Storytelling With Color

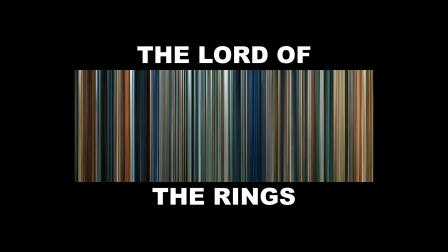0:00 This is the entire Star Wars trilogy. And this is the Lord of the Rings. Okay, before I can explain myself, let's talk about color really quick.
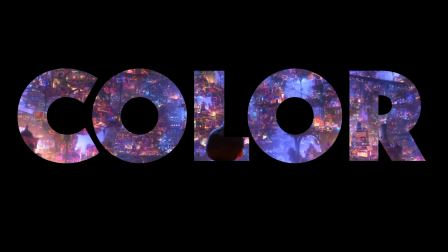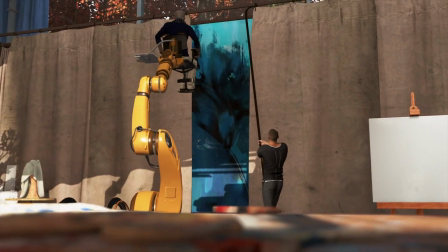0:13 Specifically color in storytelling. Like music or visual composition, color palettes subconsciously portray emotion.
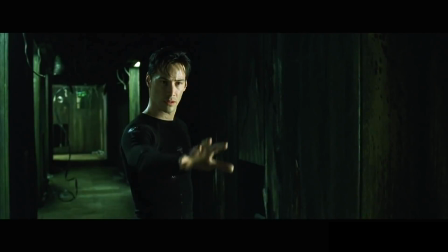0:20 A good story, from my experience, is simply a compelling collage of emotions.
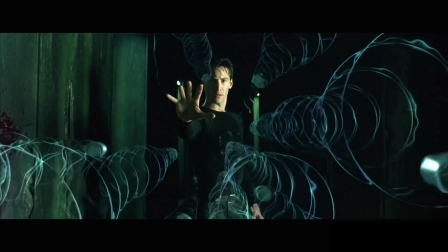0:24 When it comes to movies and games, we're given the privilege of activating almost all of our senses in an effort to entertain, inspire, or provoke.
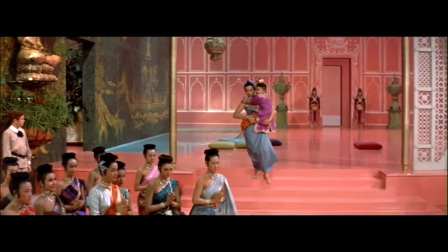0:32 But how do films and games do it? How do the creators know the right colors for the right environments?
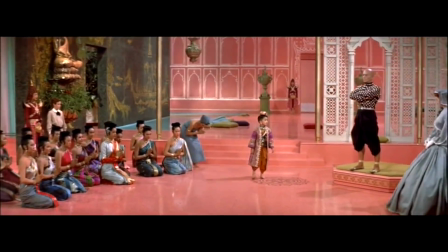0:37 Or how do they decide what colors a scene should be? Like most everything in life, you have to plan ahead.
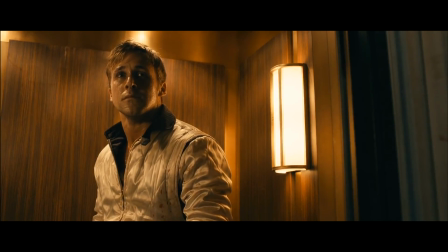0:42 Not knowing what the future has in store, you have to imagine it and block it out. Usually before you go to the store, you'll write down a grocery list.
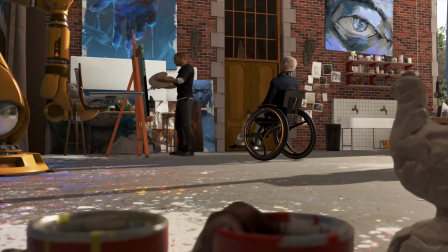0:49 Before you start painting, you need a sketch. The same goes for creating color composition.
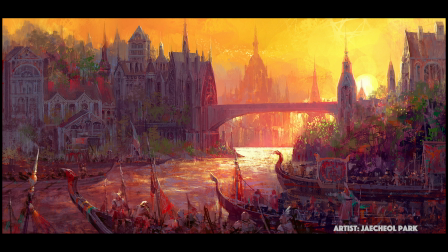0:54 In the immediate sense, that would be a single image and the color scheme for that scene.
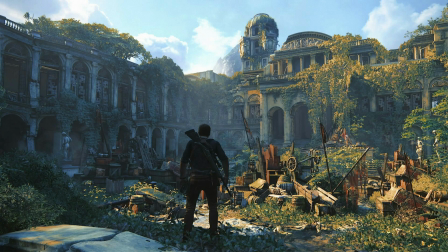0:58 But how do you decide what each scene's colors should be so that when they are comprised together, it tells a story?
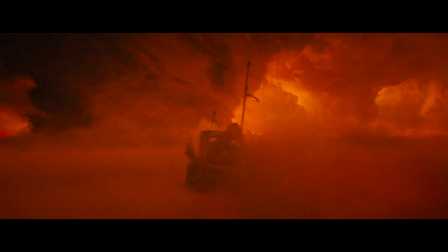1:04 You need a way to see the entire story from a bird's eye view and visualize the story progression. That's where color keys come in.
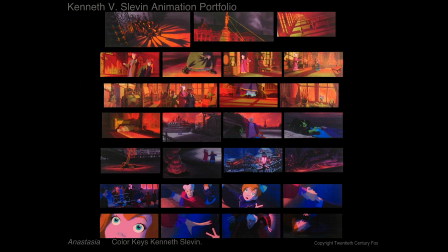1:12 In films and games, a lot of times the art director will have color keys made in order for the whole team to reference and understand the end goal.
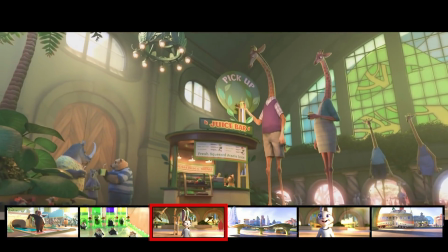1:20 Each shot, or at least each sequence, will be very quickly painted in small color thumbnails.
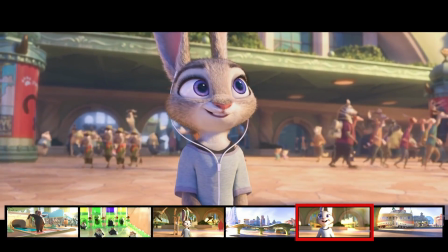1:26 In pre-production, this makes for an easy, dynamic way to block out and brainstorm the general colors of the entire story.
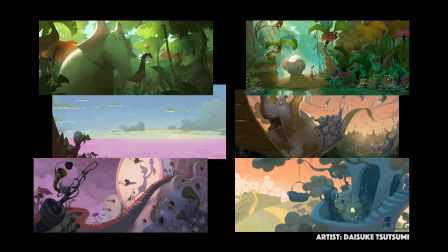1:33 In the end, when you play that game or you watch that movie, you might not even notice that they went to the trouble.
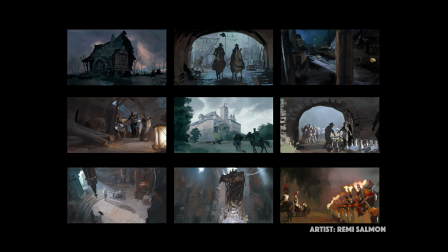1:39 But if done right, you'll definitely feel it.
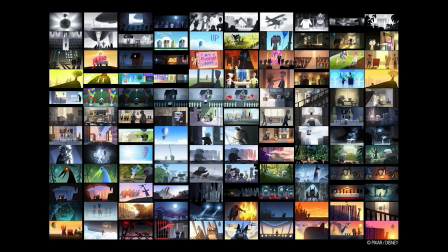1:43 Other than a few examples of storyboards that studios like Disney or Pixar have shared, how do we see stories in their color progression?
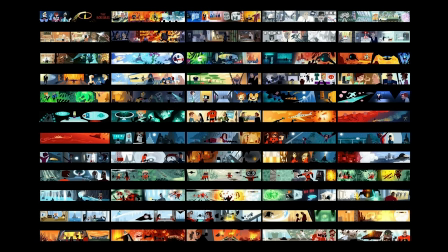1:50 Well, let's go back to the beginning of this video.
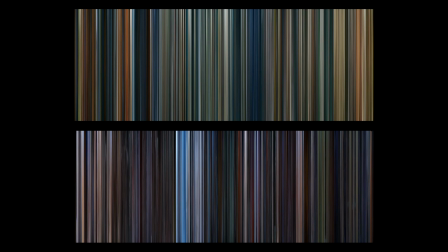1:56 These are movie barcodes. A movie barcode essentially compresses an entire movie into a single image.
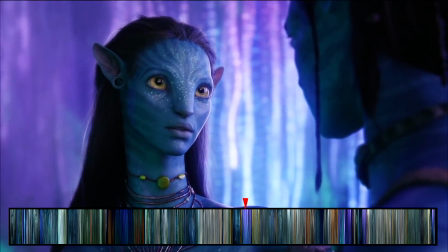2:02 What you see here is every frame from the movie scaled down to 1
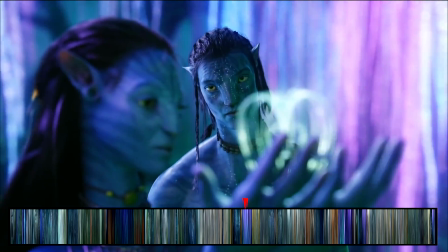2:07 pixel wide and lined up in a row to create this barcode-like image.
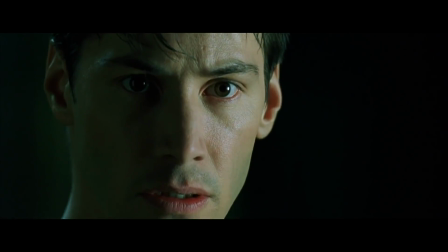2:11 Here's a question. How well can you recognize movies based off of their color palette?
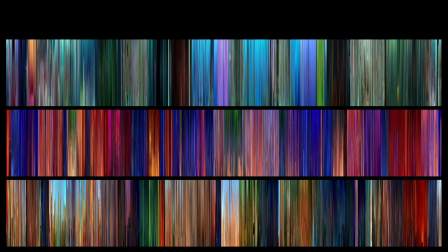2:16 Let's play a little game and find out. Below are 3 movie barcodes. One is Aladdin, one is Finding Nemo, and one is The Lion King. Which one's which?
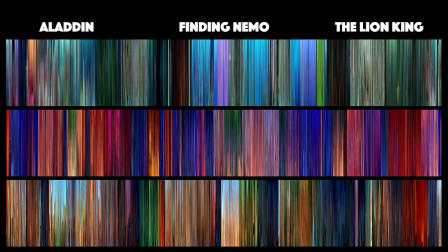2:27 You've got 3 seconds.
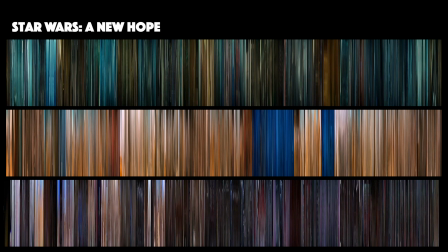2:33 Okay, how about these? Star Wars: A New Hope, Blade Runner, and Mad Max. Which one's which?
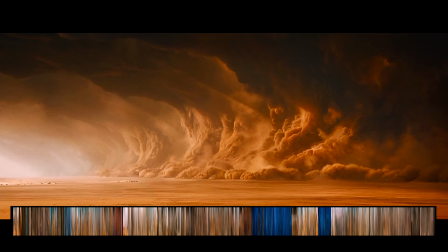2:45 So as you can see, without even watching the movie, you can imagine the hot deserts in Mad Max
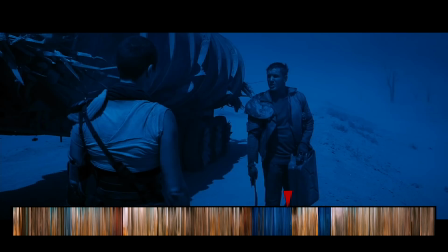2:52 contrasting the few cool night scenes, giving you just enough of a break to plunge right back into the action.
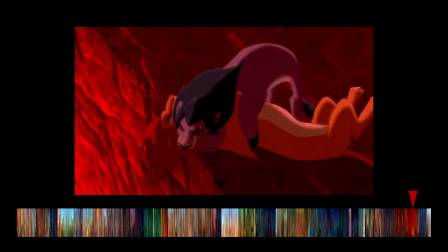2:58 Or the deep reds at the end of The Lion King, emphasizing the intense climax.
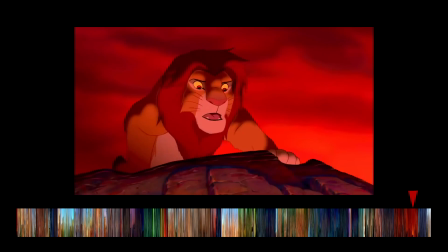3:03 Colors for storytelling are all about relativity. They can't stand alone.
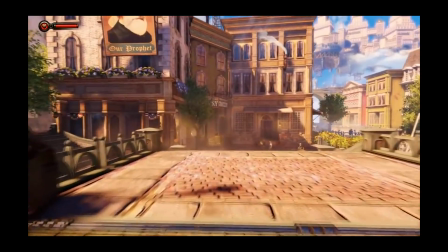3:08 What happens before it? What happens after it? How do they contrast each other? A color only means something when it has a relationship with another.
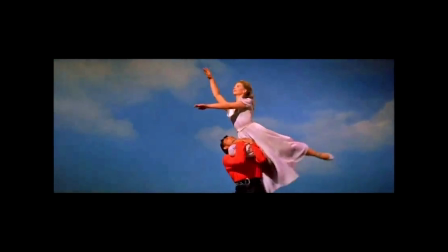3:15 The funny thing about color is, it's a lot different than you would usually think.
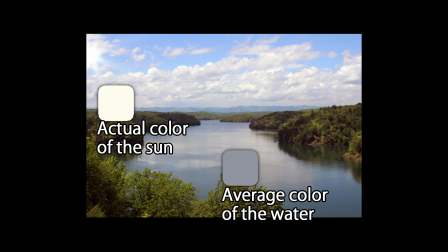3:19 When we were kids, we used to color water blue and the sun yellow, but that's only because it's the closest thing to blue in the picture, and the sun is the closest thing to yellow.
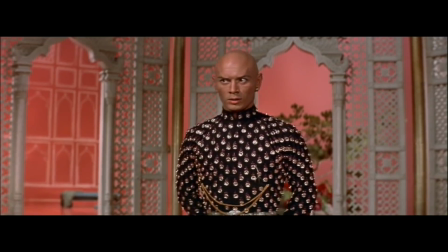3:28 We picture colors in our mind based off of the colors around them.
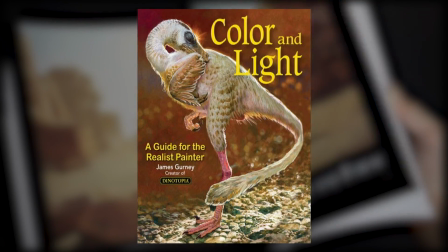3:31 In James Gurney's book, Color and Light, he explains how sometimes the colors we see are not always the colors that are used.
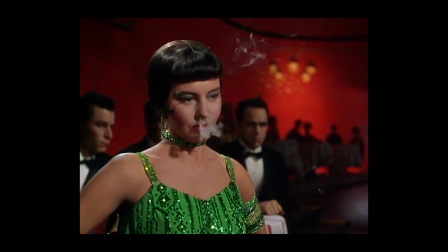3:39 Because colors are so dynamic and somehow create this fluent visual language, they can assist in the mood and emotion of a story.
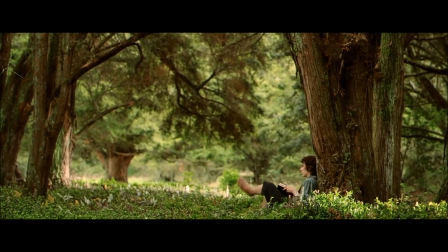3:46 When I watched The Lord of the Rings for the first time, I was pretty young. I watched all 3 of them back to back.
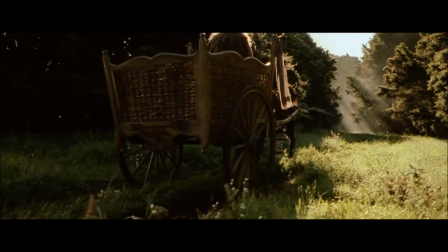3:52 It was probably one of the best experiences for me when I think about storytelling with color.
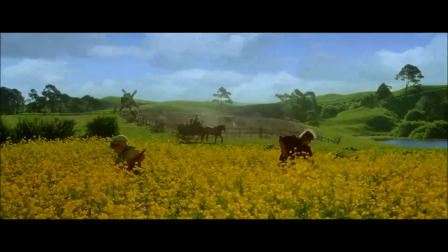3:56 You start out in this very saturated, warm, green environment, and as the story progresses, you don't even notice it right away.
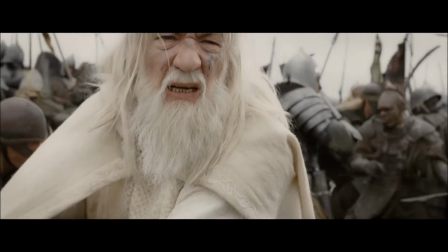4:04 But when you get toward the end of the series, you realize how much darker and colder everything feels.
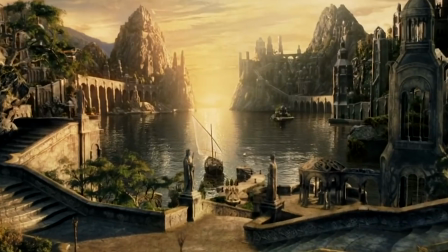4:09 Once the ring is finally gotten rid of, the movie ends in a very warm, comforting palette.
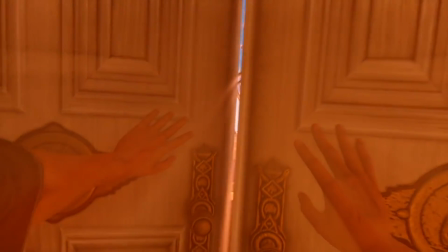4:15 The same thing happened when I played Bioshock Infinite. You make it to the main game area and are greeted with warm, welcoming colors.
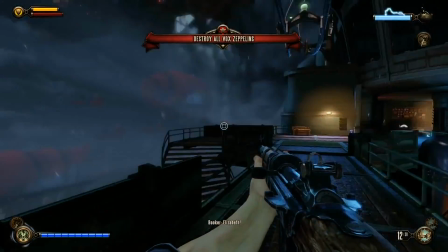4:22 But the colors change as you progress until the final boss, where you understand the intensity of the situation simply by its dramatic color palette.
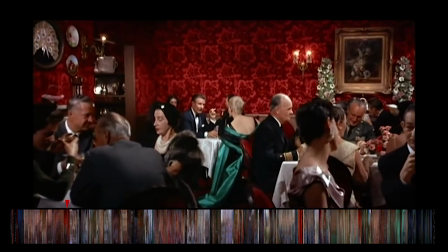4:31 Vertigo is an example a lot of people like to use because it employs very blatant colors to get the story across.
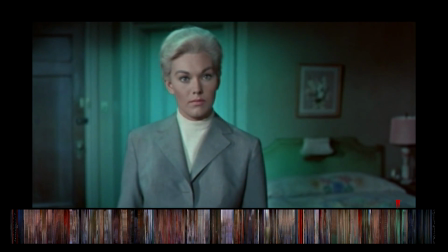4:37 As you watch the film, you realize colors represent certain characters, while other colors emphasize John Ferguson's mood.
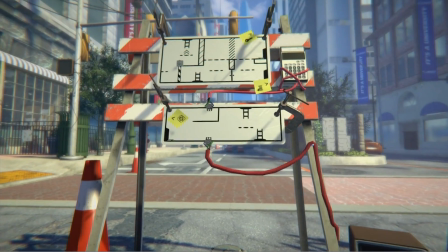4:44 So I guess all of this is to say that I'm doing my best to follow these very principles in our game.
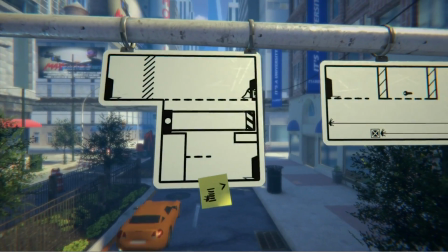4:50 Since we're moving into the polish phase of development, I'm really trying hard to perfect the colors of our game.
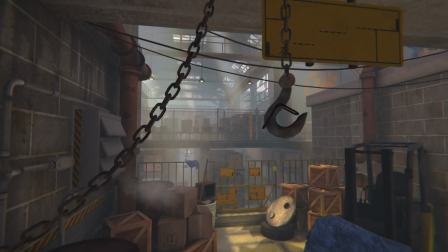4:55 And because we're trying to tell a story without any words, audio and visual feedback is extra important.
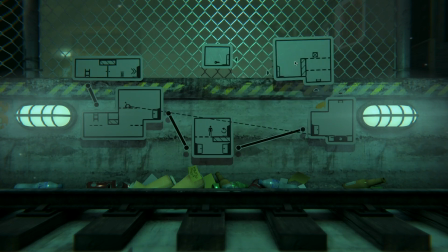5:01 I hope that when it's finished, the colors in our game will excite and compel someone the same way it did for me when watching The Lord of the Rings.
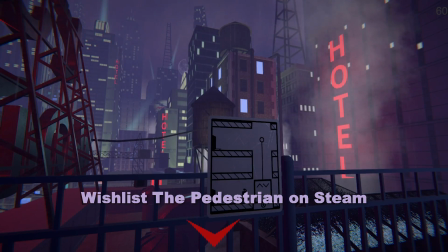5:12 Thanks so much for watching, guys. If you're interested in this project, make sure to subscribe to our YouTube channel, follow us on social media, and if you're interested in the game enough, be sure to wishlist it on Steam.